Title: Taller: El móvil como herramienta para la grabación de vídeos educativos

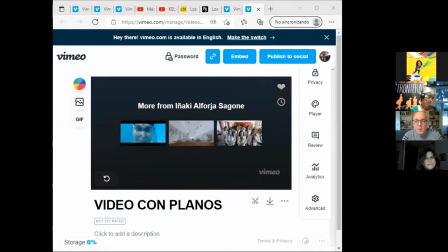[15:49]
entonces ¿cuál es la unidad de medida de los planos? que os voy a contar pues la unidad de medida que vamos a hablar ahora siempre es el ser humano porque esto lo inventó el ser humano entonces cuando hablamos de plano general pues eso significa que respecto a una persona pues mostramos el entorno
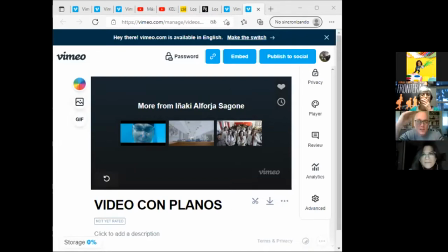[16:09]
si hacemos un plano medio será un plano como el que me estáis viendo a mí que eso, que es en base a una persona Siempre, cuando hablamos de planos, tipos de planos, siempre se habla en base a eso,
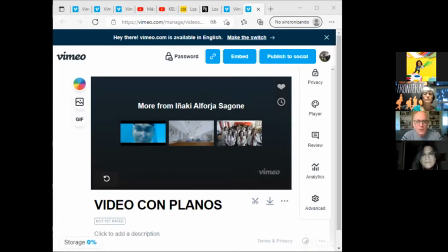[16:22]
al ser humano. Entonces, os voy a mostrar un vídeo que hace, que muestra esto, esto que os estoy contando.
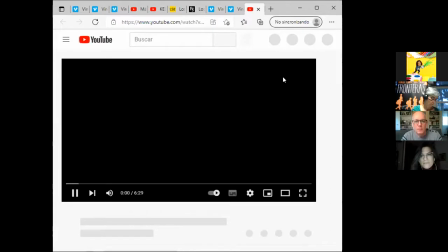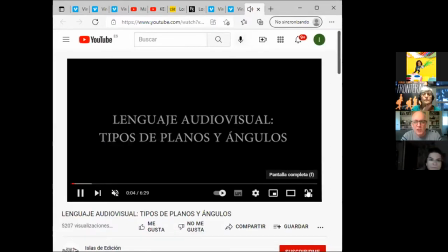[16:42]
le quito el audio que la música es bastante espantosa
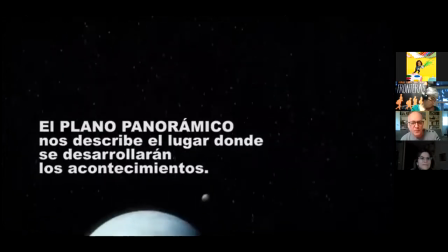[16:47]
pero bueno vais viendo, ¿verdad? ¿Estáis viendo, verdad?
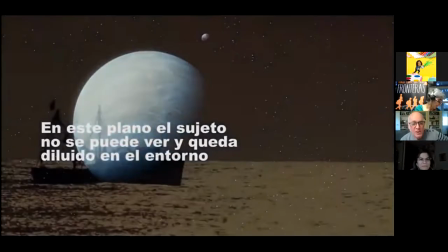[16:54]
Sí, sin problemas Bueno, pues como veis entendemos que estos son planos generales ¿Por qué?
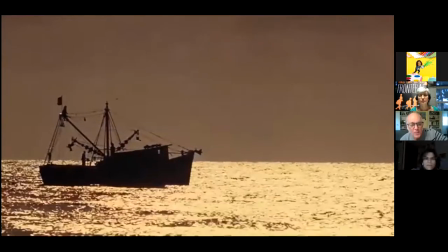[17:00]
Porque entendemos que ya hay una persona dentro de ese barco la vemos ahí y
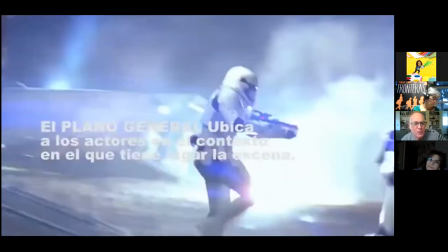[17:05]
entonces es un plano general cada plano ubica eso a los actores en el contexto Es decir,
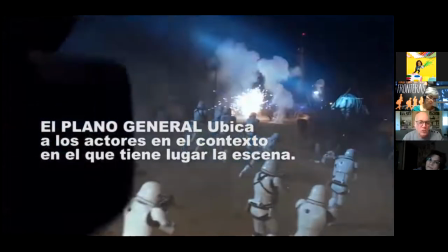[17:11]
en el fondo nos da una información de conjunto, de dónde están, qué hacen, por qué están ahí.
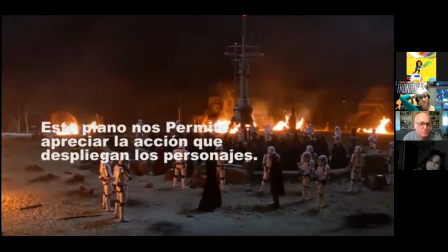[17:18]
Ya habéis visto que son de la película de Star 3 y permite ubicar.
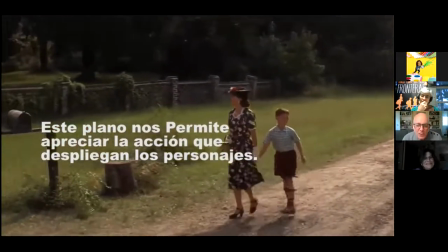[17:24]
Aquí en la película de Forrest Gump vemos que es un camino de tierra. vemos aparte de la historia de la de Forrest
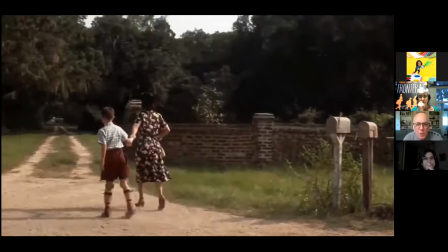[17:31]
Gump y su madre vemos también el espacio vemos un poco la época por los buzones que hay ahí
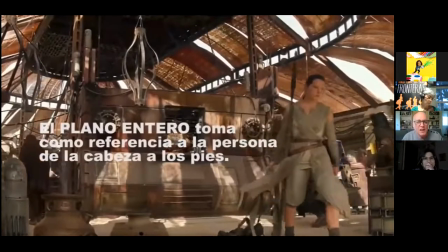[17:39]
nos estamos acercando desde lo más general a ese
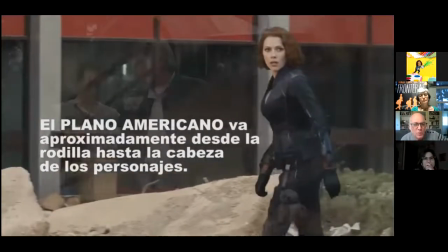[17:44]
ser humano nos vamos acercando un poco cada vez más este plano es muy curioso porque se llama plan americano precisamente porque lo inventaron para las películas de vaqueros que
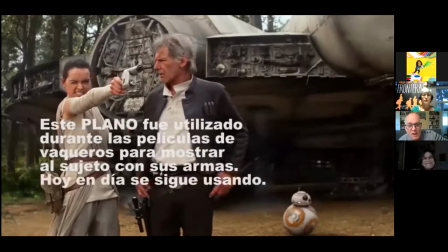[17:53]
era para que pudiéramos ver la pistola esto es una curiosidad Pero es verdad que se
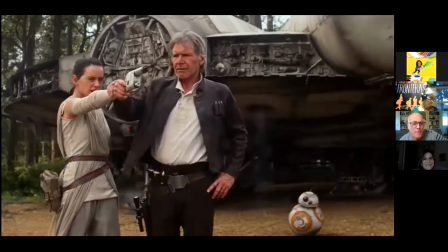[17:58]
sigue utilizando mucho hoy, aunque no lleven pistola, porque permite ver los brazos, interactuar dos personas.
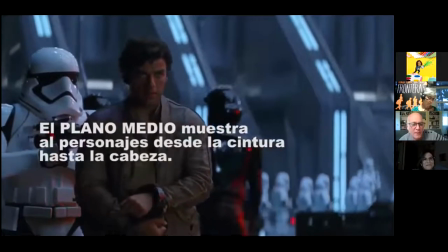[18:05]
Bueno, como veis, nos vamos acercando cada vez más, ¿no? Vamos al plano medio.
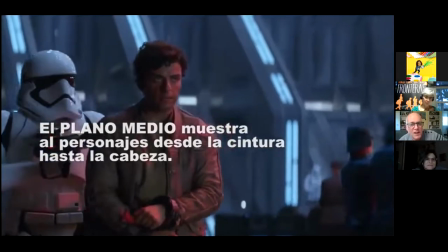[18:09]
Y conforme nos vamos acercando ya empezamos a ver más reacciones, empezamos a ver la cara de los protagonistas,
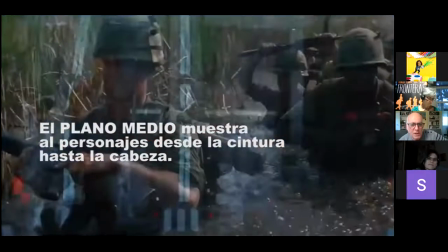[18:16]
empezamos a ver, bueno, en planos de este tipo,
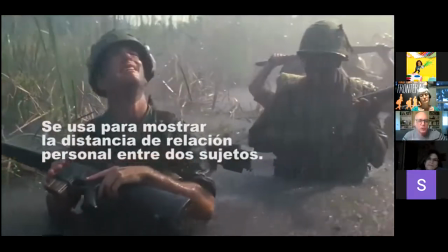[18:21]
si nuestro personaje va con otros y cómo interactúa. pero ya empezamos a ver reacciones
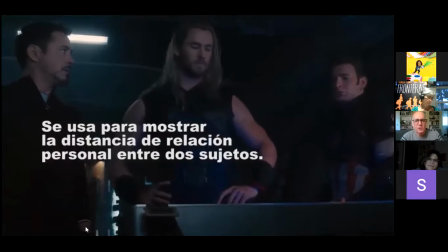[18:30]
vais viendo que nos vamos acercando
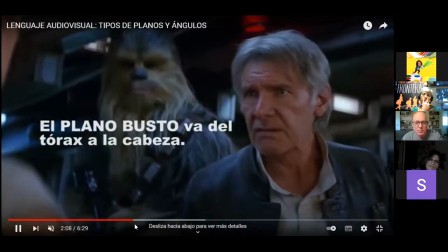[18:37]
esto lo llaman el plano gusto básicamente sería cortar un poquito más
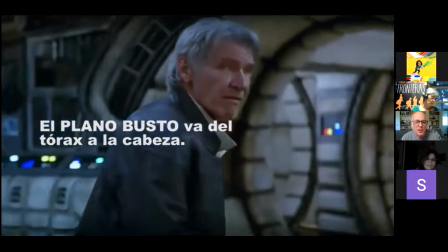[18:43]
porque ahí es importante conforme nos vamos acercando entendemos que la reacción de la persona la expresión,
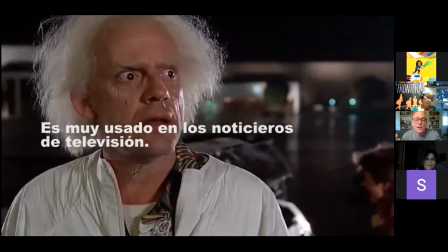[18:48]
cómo lo dice es importante en el plano general no en el plano general valoramos la acción en el plano de estos medios
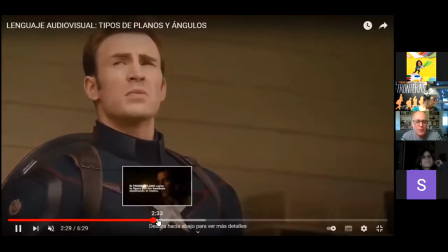[18:56]
diferentes tamaños de medios ya estamos valorando la propia reacción el primer plano aquí ya entramos a algo
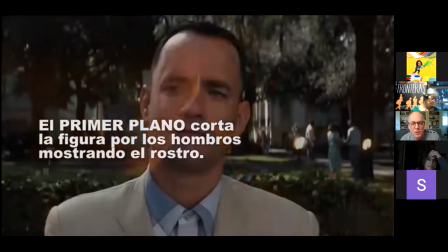[19:04]
más íntimo cuando veáis cualquier película que quieren contar un secreto o un sentimiento, pues nos vamos
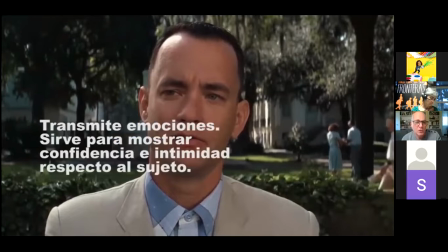[19:14]
acercando al rostro porque al final el rostro es lo que nos va a transmitir ese secreto
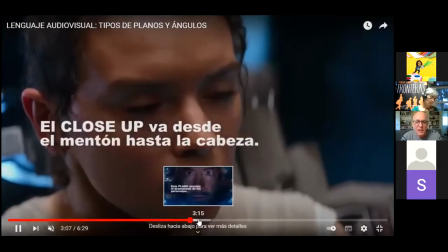[19:23]
aquí le va hablando muchos nombres,
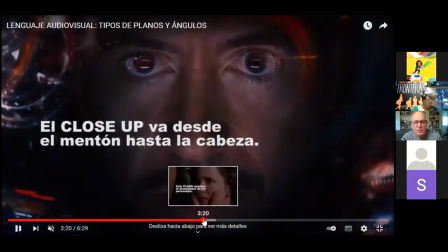[19:26]
pero en el fondo es que conforme nos vamos acercando vamos acercándonos cada vez más a la expresividad
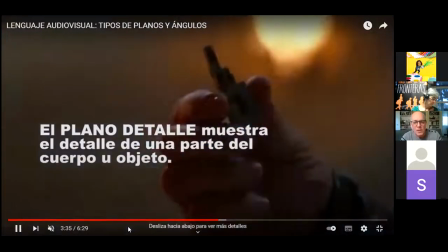[19:34]
vale, esto es también importante el plano detalle
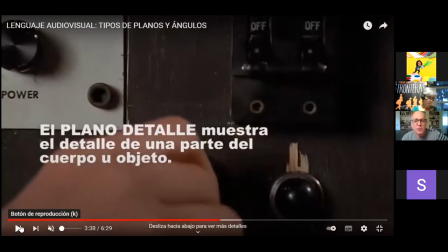[19:38]
por ejemplo, si mostramos a alguien leyendo un libro luego necesitaríamos grabar un plano de la mano con el libro, yo creo que eso es importante esto es lo que hablábamos antes al principio de que necesitamos tener material esa lista de la compra que estamos haciendo